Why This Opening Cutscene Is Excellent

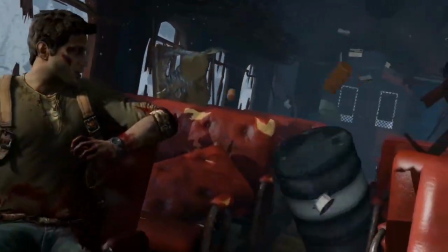[0:00]
Openings to video games. They can last a couple minutes or a couple hours.
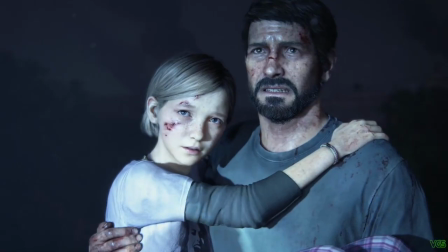[0:07]
They can be loud, quiet, emotional, disorienting, devastating, anything really, depending on the experience the developers are going for.
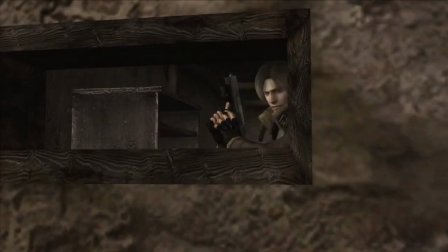[0:16]
Openings set the tone for the rest of the game. They should establish the location, characters, conflicts, theme,
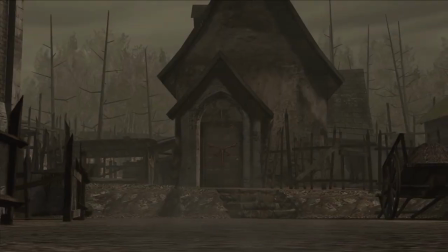[0:23]
and not to mention act as a tutorial on how to play the game, and they ideally give the player a vertical slice of what's to come.
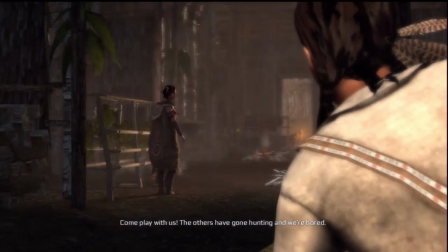[0:29]
Done well and an opening makes the player invested, eager to keep playing. Done poorly, an opening can overstay its welcome, fail to set up the stakes, or build up any momentum.
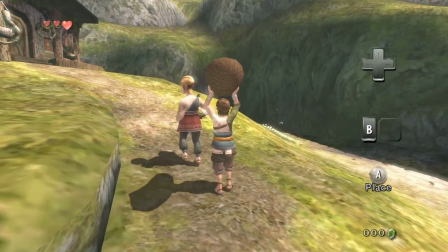[0:38]
The player can be left bored or confused and might dip out after only an hour or two.
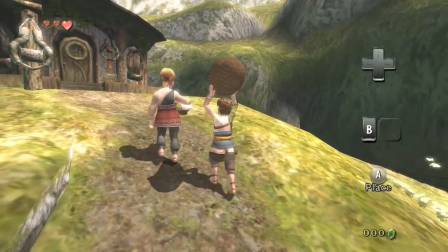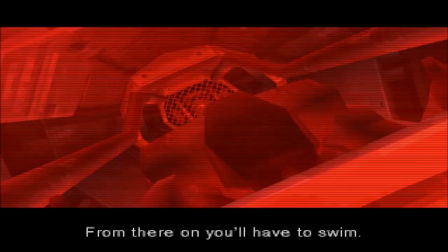[0:49]
Video games have many classic openings, but for my money, very few do it as well as Grim Fandango. Written and directed by Tim Schafer and published by LucasArts in 1998,
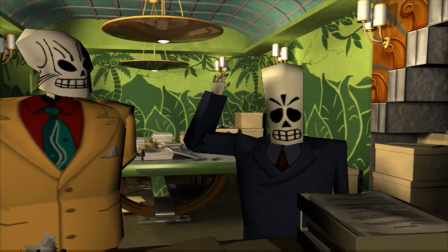[1:02]
Grim Fandango is widely considered the pinnacle of, and informal end to, the era of early adventure games.
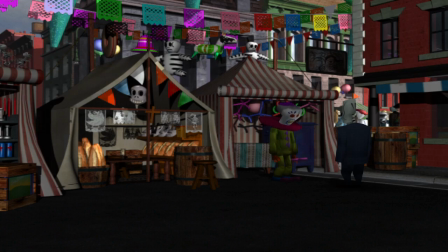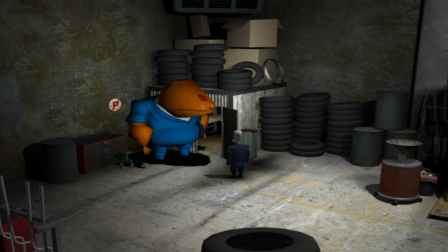[1:15]
Over 20 years later, it's easy to see with your own squishy human eyeballs why Grim Fandango is special.
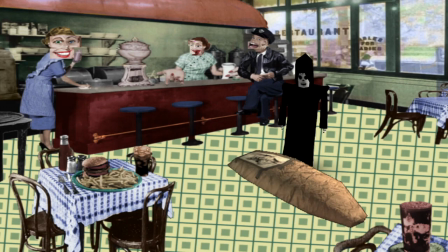[1:20]
It's got memorable character designs, a striking art style, a vibrant soundtrack, and a film noir-like presentation.
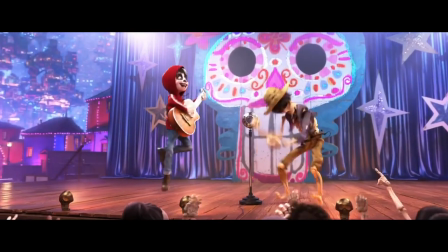[1:27]
It's Casablanca meets Mad Men meets Coco, and if that sounds like a weird combination,
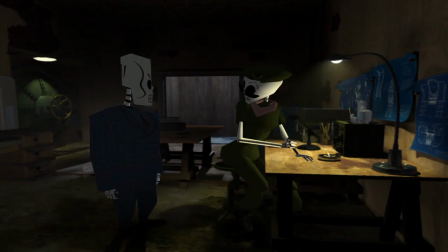[1:31]
Grim Fandango's best quality, its writing, makes this world feel natural and lived in by the end of the opening cutscene,
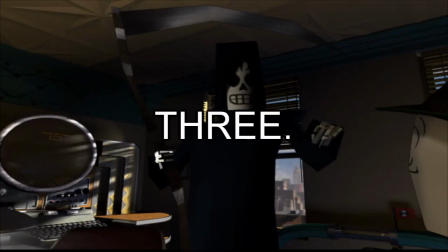[1:37]
which is only three minutes long.
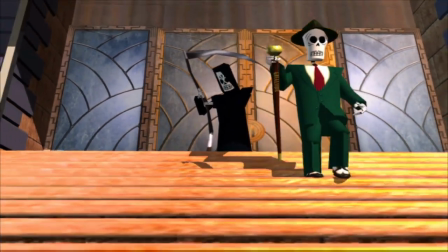[1:40]
In this video, I'll attempt to strip Grim Fandango's excellent opener down to the studs to examine how and why it works so well.
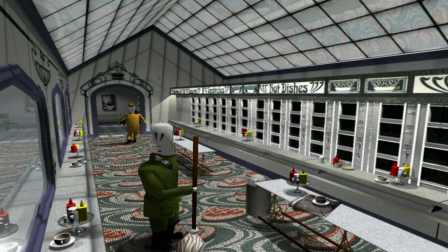[1:47]
So, how much does Grim Fandango's opening cutscene actually set up, especially if it's only three minutes?
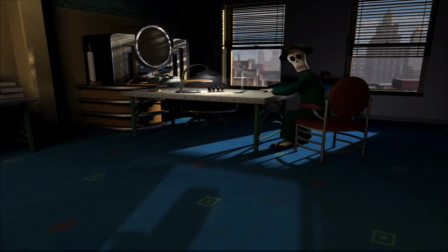[1:54]
On the surface, not much happens. We open on Celso, a skeleton. The Grim Reaper enters, introduces himself.
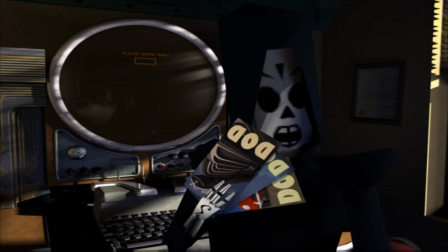[2:01] My name's Manny Calavera.
But he's actually a travel agent, shows Celso some fancy travel packages to the great beyond,
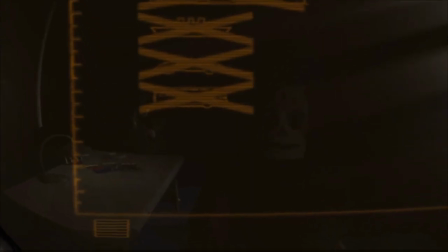[2:07]
checks Celso's records, finds he qualifies for nothing, and sends him on his way with a walking stick.
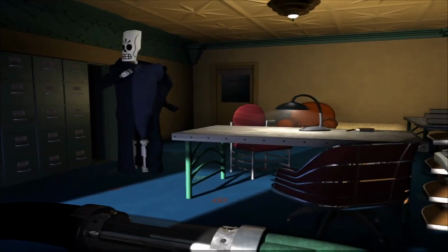[2:13]
Manny returns to his office, grumbling about his string of bad clients.
I need better clients. I need a real saint.
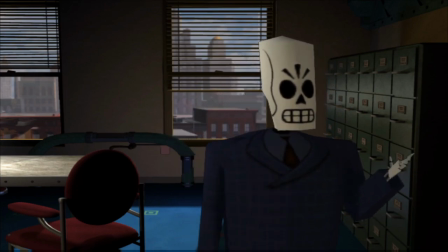[2:18] I need a lead on a rich, dead saint.
Uh, the end.
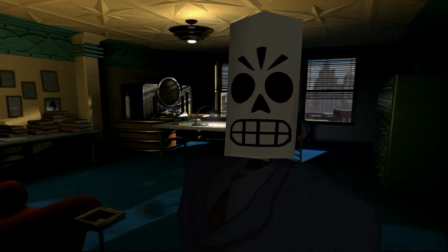[2:23]
Like I said, not much happens, right? Right? Let's go back to the beginning of the cutscene.
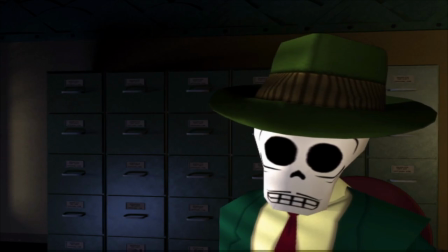[2:29]
When we open on Celso hunched over a desk, tucked into the corner of the frame, he feels isolated and small.
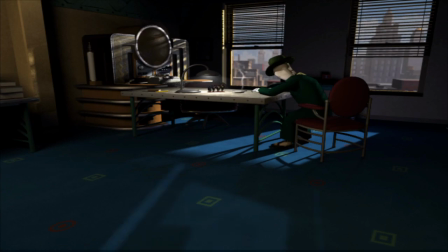[2:35]
Then, the literal shadow of death falls across the floor.
Sorry for the wait, Mr. Flores.
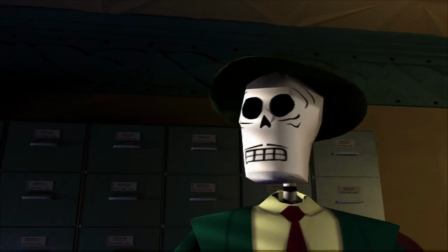[2:41] I am ready to take you now. Take me? Take me where?
When we get our first look at the protagonist, Manny Calavera, notice how Manny fills the entire screen.
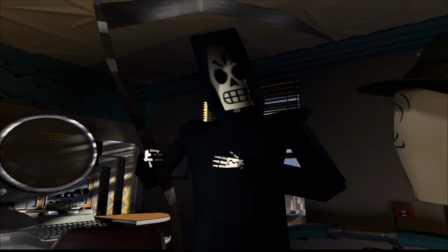[2:50]
The camera, set low, gazes up at him as he pauses for dramatic effect.
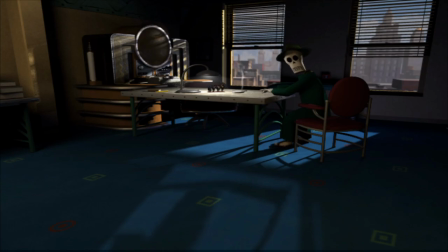[2:54]
This series of shots, Death's shadow, Celso's scared reaction, the nervously tapping feet, Manny's cool assurance,
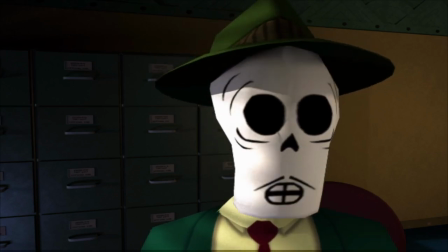[3:01]
the intimidating reveal, these all establish that Manny Calavera is, in screenwriting terms, the driver of the scene.
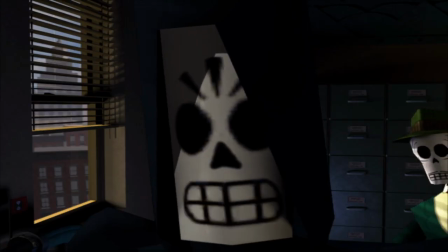[3:07]
He motivates it, moves it forward, makes it happen. He's in control of the situation because who's more in charge than Death itself?
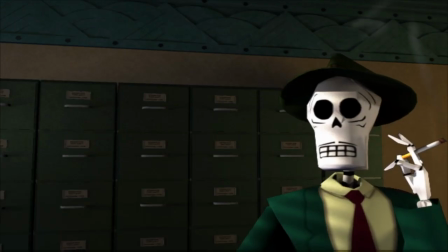[3:13]
But Manny throws a curveball by introducing himself as I'm your new travel agent I don't want a new travel
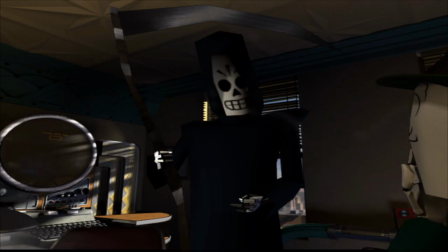[3:19]
agent I want to go home A sudden shift like this can lead the player to ask questions like What does he mean by that?
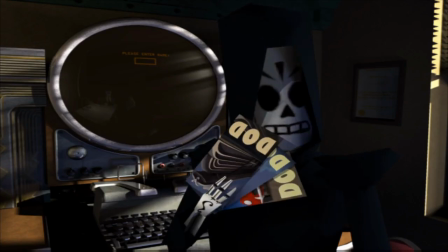[3:26]
Why the death robes and scythe then? The imagery on screen clashes with the delivered information Which can draw the player in Sharpening their attention Keep them
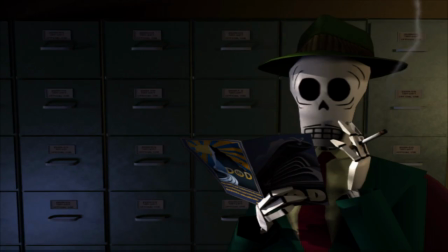[3:34]
playing Which is the ideal way of delivering exposition Or the information about setting, biography,
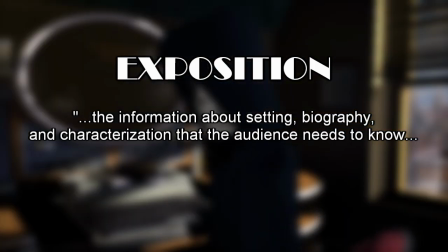[3:41]
and characterization that the audience needs to know to follow and comprehend the events of the story.
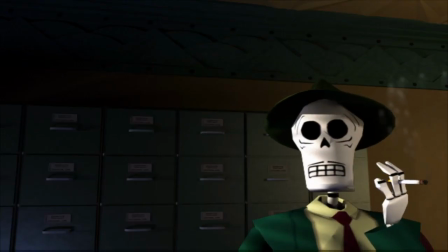[3:47]
By the end of Manny's sales pitch, the audience will know that Manny and Celso are dead.
You can't go home, Celso.
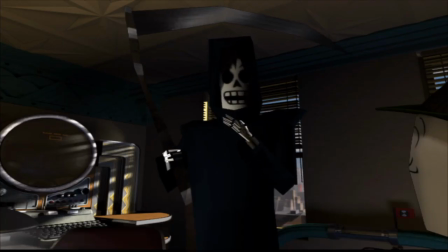[3:53] You're dead. But you're not alone. Everybody here is just as dead as you. That's why we call it the land of the dead.
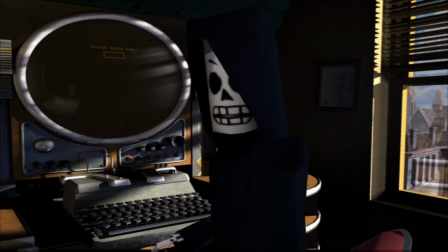[4:01]
Celso will take...
The four-year journey of the soul. It is quite a big trip.
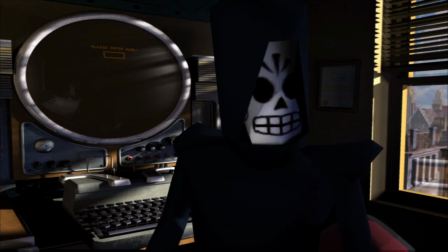[4:06] And I can't lie to you, Celso.